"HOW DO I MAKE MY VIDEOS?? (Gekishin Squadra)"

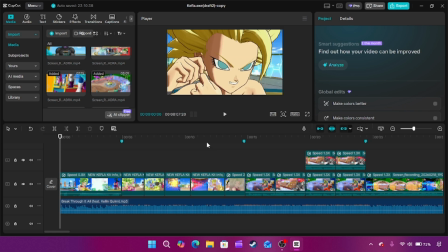0s
Hello everybody and welcome back to another video. Today I wanted to do something really special for you guys. If you're seeing this, I'm very happy to say that KEFLA.EXE is currently sitting at over 3,000 views, which was
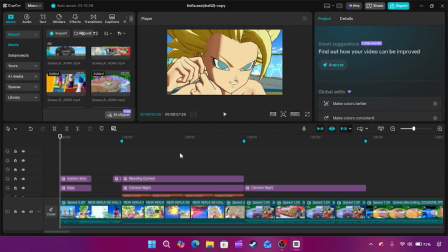19s
multiple times more than I projected. And is by far my most viewed Squadra video of all time.
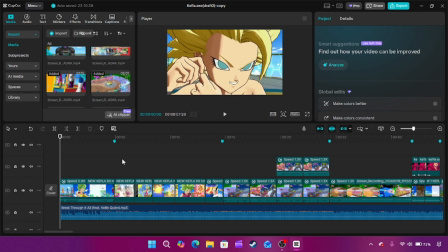26s
And I'm very happy about that. I really cannot tell you. Like, there's not a single video on the entire channel I wanted to do better than this one. And I'm really happy that I actually got the chance and that a lot of people got to see it.
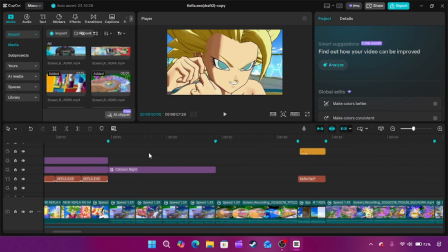39s
So, to kind of celebrate, and also because also by request by some of you, today I decided that I'm going to go behind the scenes, kind of let you into the mindset of how I make these large-scale videos like this.
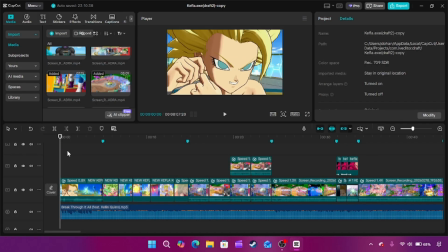50s
Oh, and guys, if you haven't watched KEFLA.EXE yet, it's going to be linked in the top right about now, or it's going to be linked at the end of the video if you're interested in watching it.
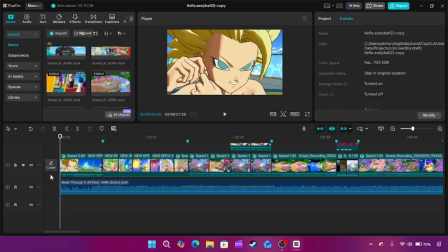61s
Thank you so much. But yeah, let's try to jump right into it. About 2 months ago, I switched to CapCut instead of Clipchamp. And something I want to make clear is that CapCut has this like weird AI stuff built into it, like everywhere.
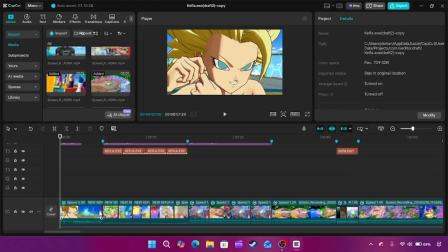76s
And I want to make it abundantly clear that when I make these videos, absolutely none of it is generative AI or AI this or that.
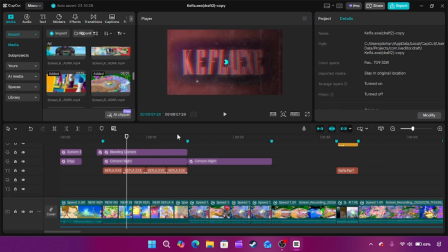87s
You know, it's all done by hand. I mean, like, obviously I get some help from its like built-in effects and, you know, its transitions, but this is all handmade.
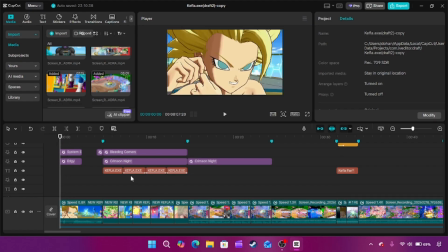95s
There's no AI because I think it's garbage. So yeah, enough about that. Let's get into the actual meat on the bone.
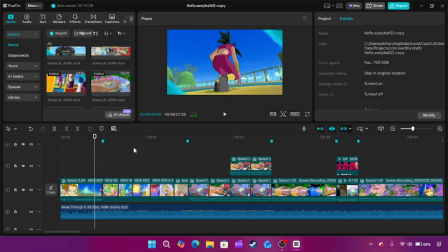102s
The opening of every .exe video is pretty much the same in the sense that they're all the legendary intro for that character.
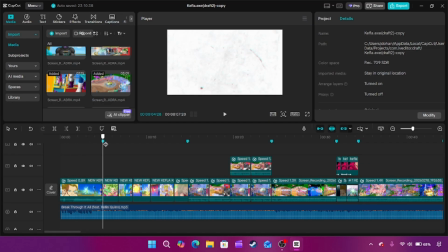111s
And usually it has some sort of like transition into the blank .exe text.
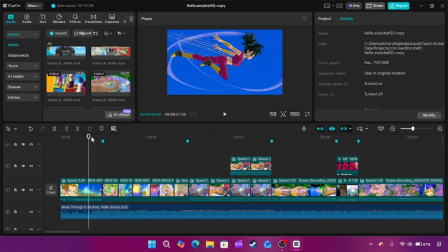117s
But I was like, you know what? Like, I'm calling it .exe based off like those like old videos I used to really like.
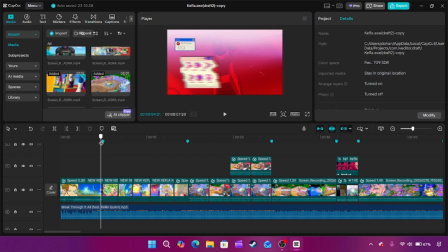123s
And I'm like, why don't I lean into that?
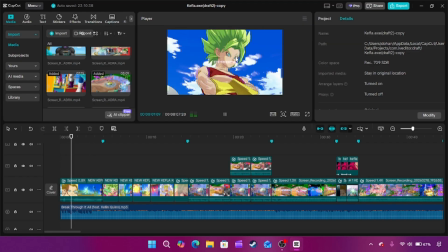125s
So for this time around, I leaned a lot more into like it's actually like a .exe kind of thing.
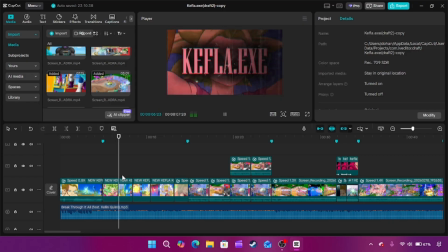133s
Not for the whole video, but at least I wanted the intro to feel like that.
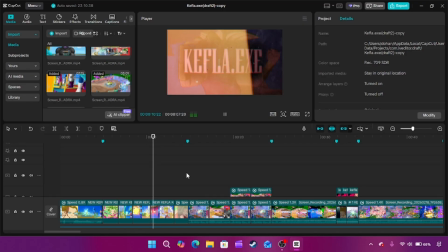140s
So, random fun fact,
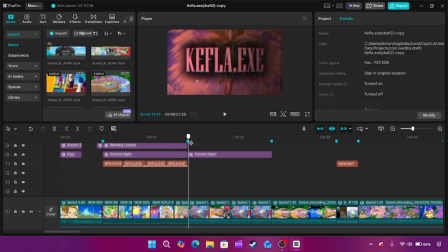143s
I slightly altered this video from the one that's currently on YouTube, just to avoid copyright, on this video specifically. And something that got messed up in the final cut of the video that I have no idea how I got into the final product,
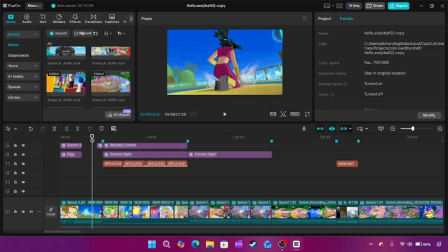159s
but whatever, it's fine, is that here it's supposed to do that, then this text effect, and then I wanted to go dun dun dun dun dun.
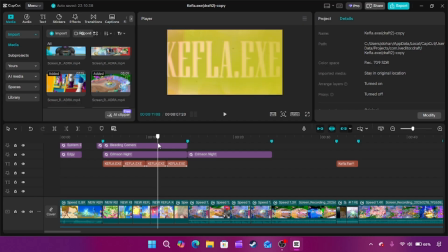171s
I wanted to go across like along with the beat, but for some reason in the final video this text is like really large.
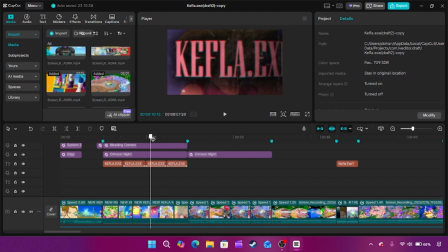180s
It's like really large, like you can't really see any of it. But you can still tell that it's like going across the screen over and over. So it was fine. It worked out. It still looked okay. But I always thought that was funny. Also, sorry if this is the video is definitely going to slow down because there's a lot going on.
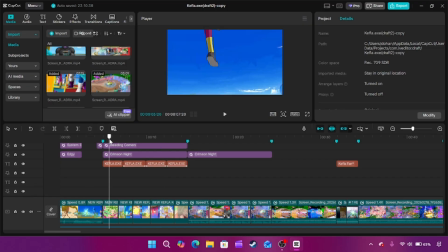198s
Yeah, so the main goal for the intro was just to kind of actually give off a slight .exe vibe. Because I felt like that was kind of lacking from the other ones. This part,
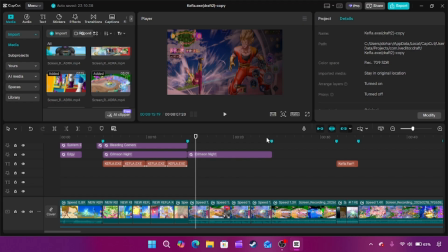213s
my main thing is that I didn't want to start having like actual gameplay until like the lyrics kicked in, but there was just too much space here to just continue being the intro,
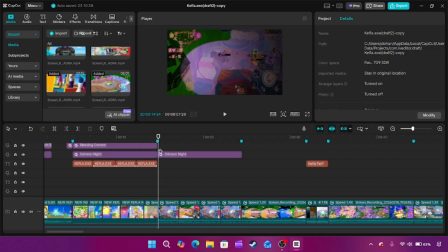222s
right? So my idea was that I was just gonna try to do some music sync. So as best I could, I got this clip, right? Like it's supposed to sync with the music. I mean, most of the video does, not all of the video, but most of it does. But this part is really satisfying to me.